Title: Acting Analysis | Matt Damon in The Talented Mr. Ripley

Hi, welcome to the You Go to Act channel. I'm Manuela Lazic, film critic, actress and filmmaker, and this is Take Two, a series where we will look at some of the greatest performances in cinema to try and figure out what makes them so great.
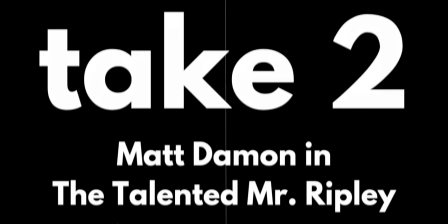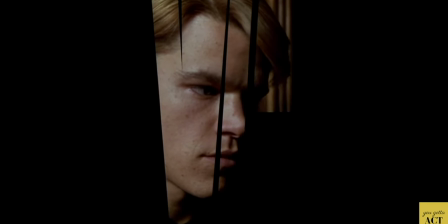18s
Anthony Mingheller's 1999 film is based on the novel of the same name by Patricia Highsmith.
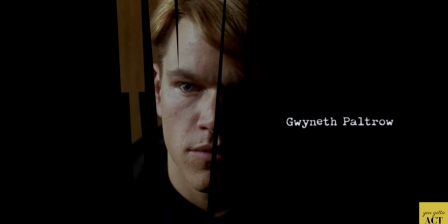23s
For me, it tells one of the greatest stories about identity, deception and social climbing, things that are all driving and troubling Tom Ripley, played by Matt Damon.
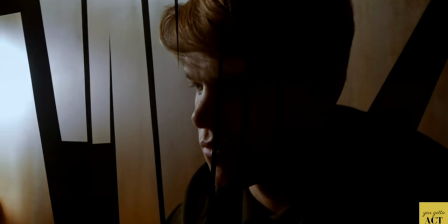33s
When Tom is sent to meet the cool and wealthy Dickie Greenleaf, played by Jude Law, he first tries to be like him, and then to fully become him.
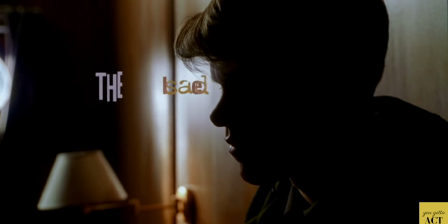42s
I think this is Damon's greatest work yet, let's see why.
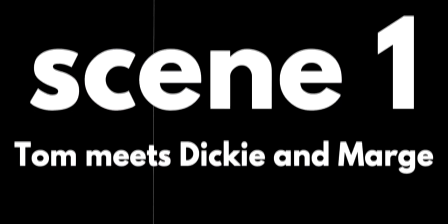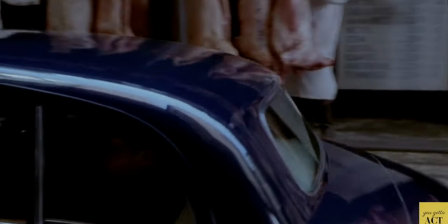52s
Thinking Tom went to Princeton with his son, Dickie's father has asked Tom to go to Italy and convince Dickie to finally return to New York.
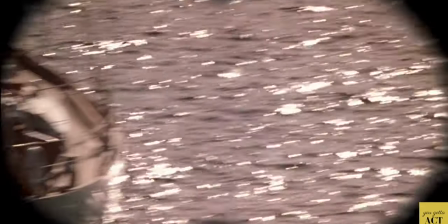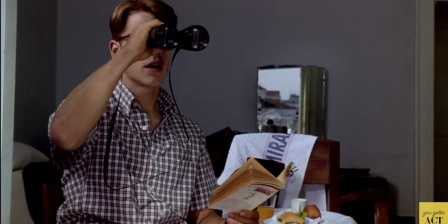67s
In this scene, Tom establishes contact with Dickie, but in a very calculated way.
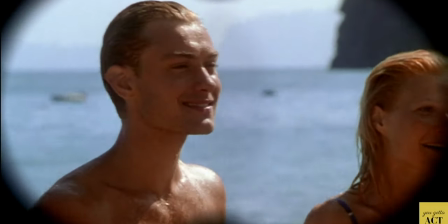72s This is my face.
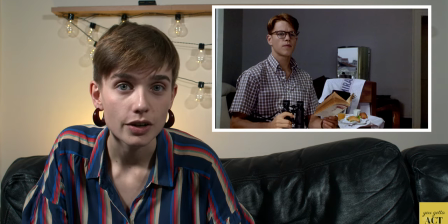77s
This is a great instance of what I'd call double acting for Matt Damon. Not only does he play a character, but his character himself is putting on an act.
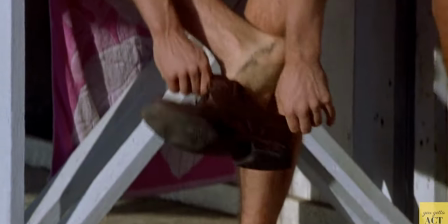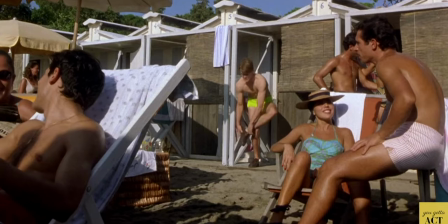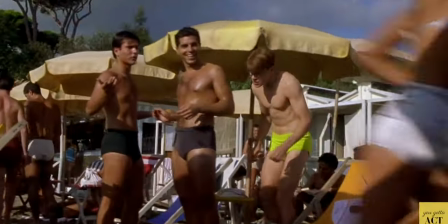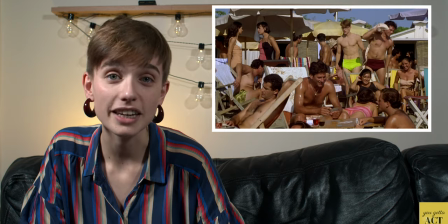101s
I love how Minghella framed this. You see Tom in his ridiculous flashy bathing suit, with his glasses still on, walking through this sea of tan Italian men like a fish out of water.
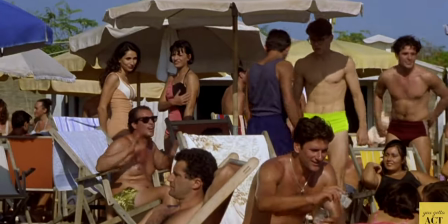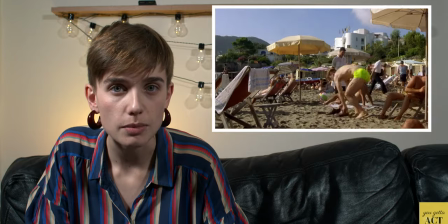117s
Damon keeps his body tense and his nose scrunched up, and he walks quickly. You can tell he's uncomfortable.
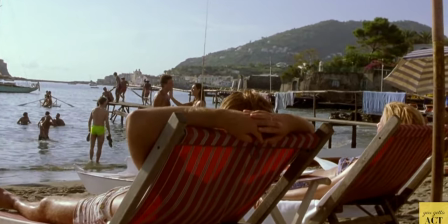126s
This is Damon playing Ripley, a shy and introverted guy, but also a guy with a purpose.
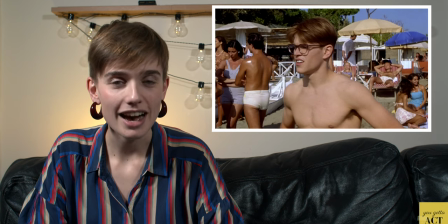133s
Damon here is only pretending to look at the sea. Acting is called acting because it's about physically doing things.
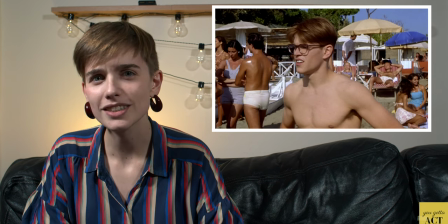140s
So if your character is looking at the sea, you can't be pretending to look at the sea, you have to actually do it. Damon's gaze doesn't have a clear direction here, and to anyone who's paying attention, he's not convincing. However, that's because his character, Tom, is faking it, and Tom himself knows that that's good enough for this moment.
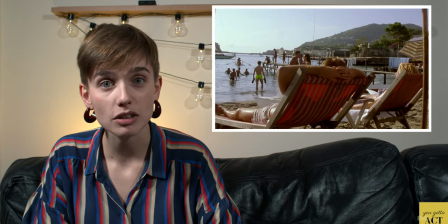159s
Minghella actually shows us that from where they're sitting, Dickie and Marge don't notice Tom. He seems like just another guy on the beach.
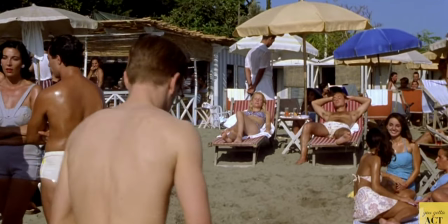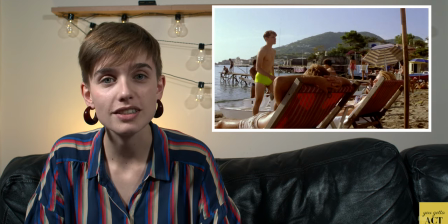174s If I make dinner at my place, would I be...
A common tip for actors who want to look convincing while they deliver their lines is to have a physical action to do at the same
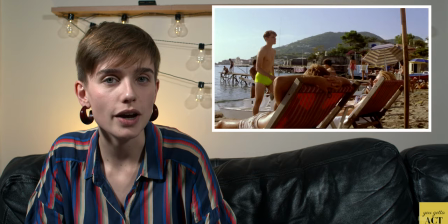182s
time. playing with a cigarette or putting your glasses in your shoes while you act distracts you from your own acting and makes it easier.
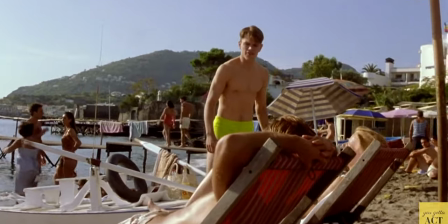189s Look at it then. Dickie Greenleaf? Who's that?
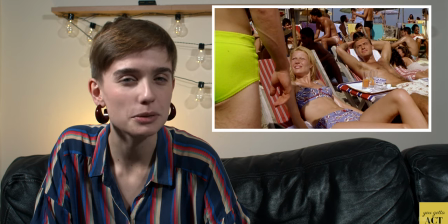194s
Damon's intonation here is borderline unconvincing.
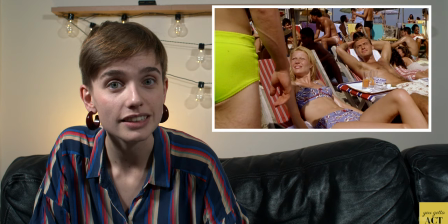198s
Neither Dickie nor Marge seem to notice, but to us, the audience, it's clearly forced because we've seen him prepare his entrance.
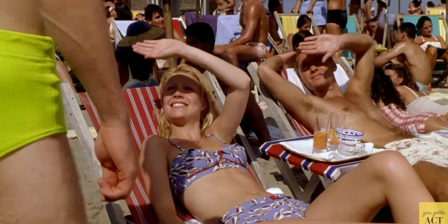205s It's Tom. Tom Ripley. Tom Ripley? We were at Princeton together.
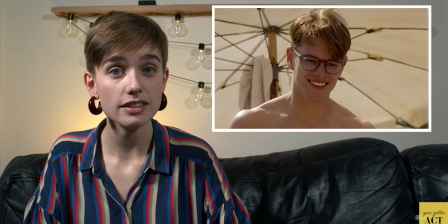211s Okay.
The glasses are also part of Tom's act. By putting them back on when he introduces himself, he suggests that perhaps Dickie doesn't recognize him when he's not wearing them.
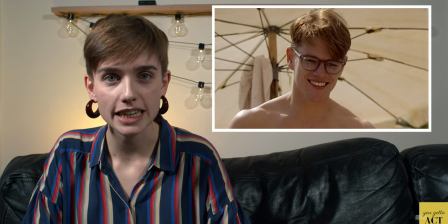222s
Tom here has one clear goal, to get Dickie and Marge to register him as a friendly acquaintance.
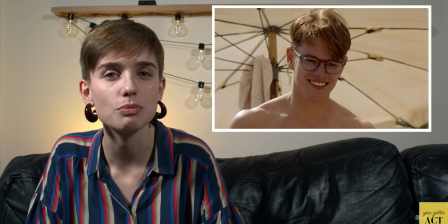228s
So Damon turns on the boyish and clumsy charm he's always been known for.
Did we know each other?
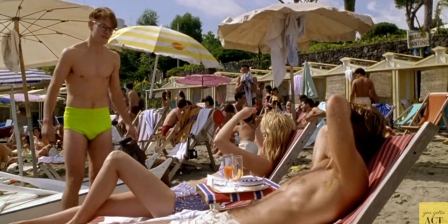236s Hello. Well, I knew you, so I suppose you must have known me. Princeton's like a fog.
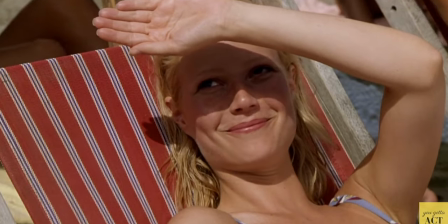245s America's like a fog. This is Marge Sherwood.